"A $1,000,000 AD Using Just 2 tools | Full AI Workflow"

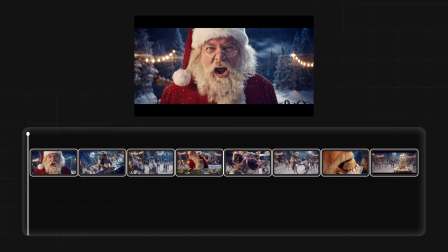12:24 And now you can bring this into any editing tool to assemble the cut. The visual is only half the battle.
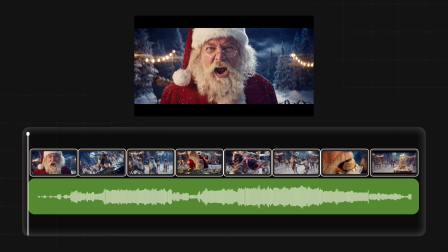12:29 To sell the expensive look, we need a good soundtrack. I downloaded royalty-free music with a beat that perfectly matches the chaos of our party. And here is where the real storytelling happens. Looking at it now, I'm not a big fan of the starting sequence.
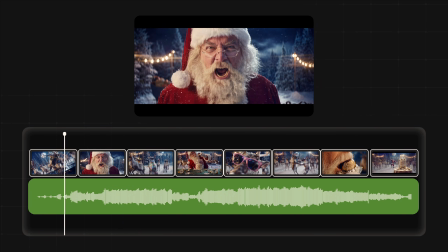12:44 Let's try swapping the yelling Santa and the DJ reindeer. Now that builds way more intrigue. You know, before we find out that the candy is the main problem. It's important to not be fixated on your storyboard if the vibes change.
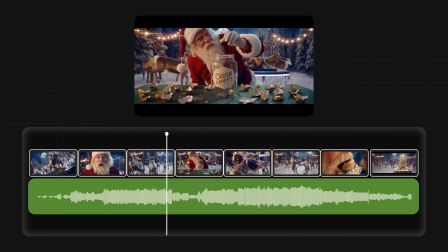12:58 Let's also do a little fix it in post. Remember that weird pull in the disco shot? Yeah, let's crop it in slightly to hide it.
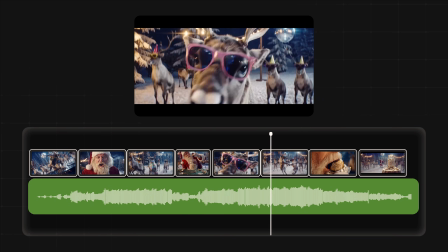13:05 And for the dancing reindeer, the initial generation is pretty slow, so let's speed ramp it to sync perfectly with the kick drum over our track.
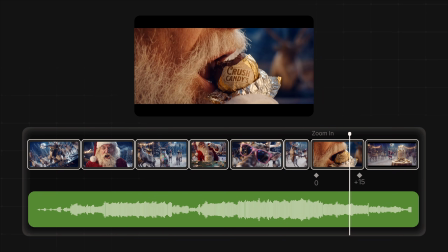13:13 Oh, and let's also give the candy a little zoom in as our Santa is taking a bite to highlight the product even further.
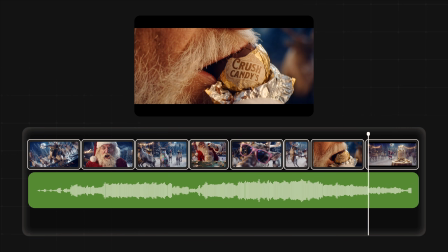13:20 All right, now that we have all our frames on the timeline, I feel like we're missing an establishing shot to open the location. We'll go back and generate one extra clip to really set the stage. This and all the other prompts, along with the keyframes, will be linked in the description. Are you ready? Here's what a $0 budget looks like in 2025.
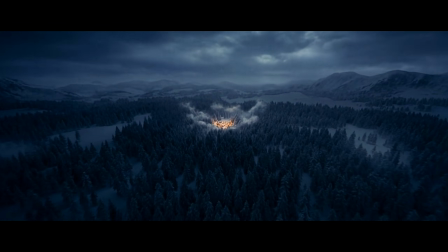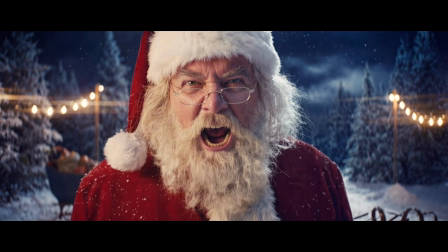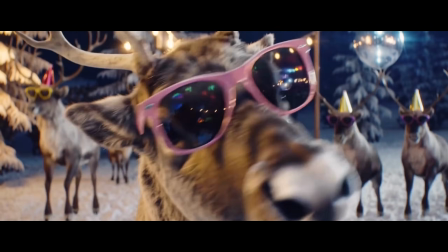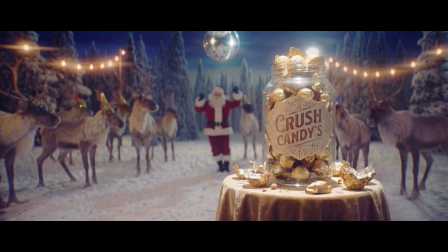See? No crew, no rental gear, just a vision and the right prompts. Let's recap. In less time than it takes a production crew to set up the lights, we went from a blank screen to a broadcast-ready commercial. We didn't just generate cool images, we built a coherent narrative. We used Nano Pro to nail that anamorphic look. And remember, 21:9 aspect ratio is your best friend for cinematic composition. We used iterations to control the details and get the results we want. And we used Kling 2.6 to drive emotion using specific camera movements. And we stripped away the $50,000 budget, a 30-person crew, and a month-long timeline and replaced it with pure creativity. Here's the harsh truth. The gap between pro and amateur is closing fast. The only thing separating you from the top leagues now isn't gear. It's your willingness to learn these workflows. You have the tools, you have the vision, and now you have the blueprint. I want to see what you can create with Higgsfield. Drop your most insane ideas for a Christmas-themed commercial down below, and we'll pick 3 people who will receive a free ultimate plan. And who knows, maybe we'll even animate one of them. Don't let the industry outpace you. Hit that like button, subscribe, and we'll see you guys in the next one.